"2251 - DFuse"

Hello, friends of digital diffusion and optical diffusion. Today we take a closer look at another hidden gem in baselight, the diffuse operator. It has a simple interface, but please don't underestimate that one. I would go as far and say that it is part of my personal look identity. I personally love images with a good contrast, but I love a soft image texture. So that I would say is one of my trademarks. And diffuse can help a lot with that. Okay, let's dive in. And please, as usual, put your comments and questions in the chat or in the comment section below the videos.
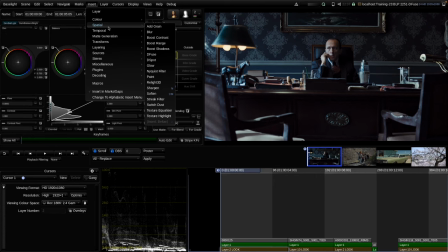56s
In this session, we examine the diffuse operator. We can find it in the spatial insert menu over here, and that means we can't bake it into 3D LUTs, because spatial means that in order to process one pixel, the algorithm needs to consider the surrounding pixels.
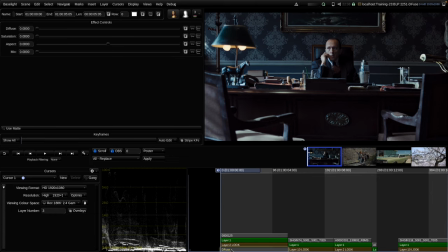76s
And this is something that 3D LUTs cannot achieve. Okay, I inserted the operator into the timeline, and the set of controls is quite limited. So first I would start by raising the diffuse parameter.
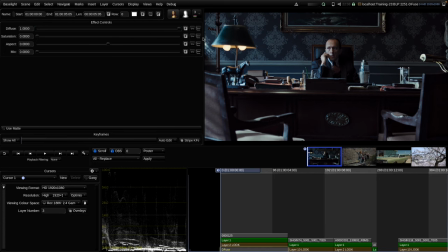93s
I start with raising it all the way up to 1.0, and we can see nothing happens yet on the image. So in order to see an effect, we need to raise the diffuse parameter and the mix parameter. So now I'm raising the mix parameter, and now we can see that the tool starts to have an effect on the image.
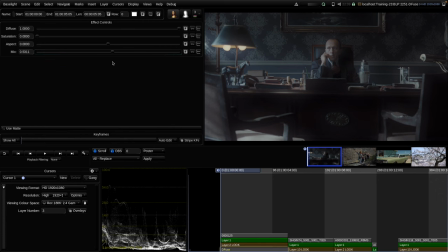113s
And as the name suggests, the tool diffuses the image like an optical diffusion filter. Diffuse basically creates a diffused version of the image underneath and then mixes that with the original image.
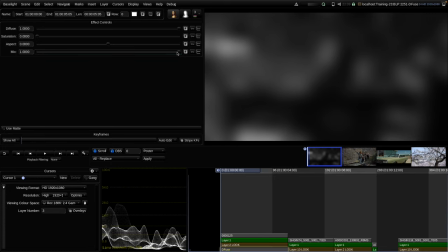130s
If I raise the mix slider here all the way up to 1.0, we can see only the diffused image. What we notice here is that the diffused image per default is black and white, but we can adjust this with the saturation slider. So I bring down the mix level to a more modest level.
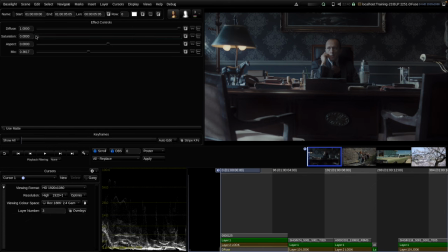149s
And so here we can see that with saturation on 0, we add more of that silverish glow to the image. And if I raise the saturation slider, we can see now we're not losing any saturation when we add the diffusion.
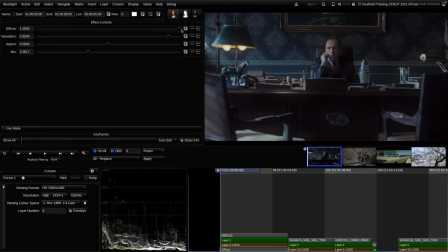168s
The diffuse parameter adjusts the size of the diffusion or the radius of the diffusion. With 1.0, it's quite large. Then the tool acts more like a Glimmerglas or like a Smoque diffusion filter.
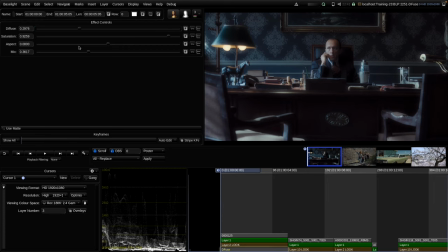184s
And if we use a smaller diffuse level, then we can see stronger halo effects here around highlights. And then the tool acts more like an optical ProMist filter. So let's find a good value for that shot here.
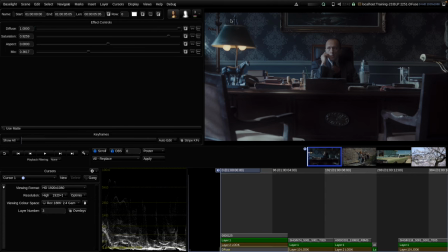200s
So as I said, typically I start with diffusion all the way up on 1.0. And then my personal technique is to raise the mix level really, really high so that I'm getting used to that very diffused, very softish kind of image.
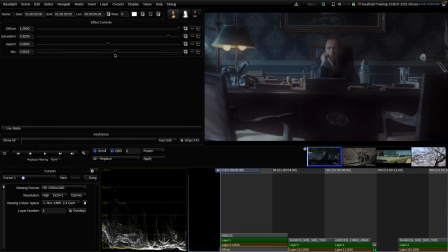218s
And once I'm adapted to that after a few seconds, then I slowly lower the mix level to the point where I think the image looks really good and where the filter adds maybe to the quality of the image.
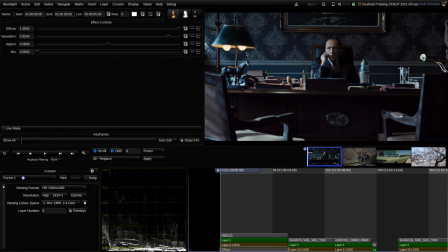233s
Because as we can see now, if I go all the way down to 0, now we can see, oh, that image looks actually, once we got used to the softer version, the overly soft version, now that version here looks maybe overly hard and maybe too crisp and too sharp.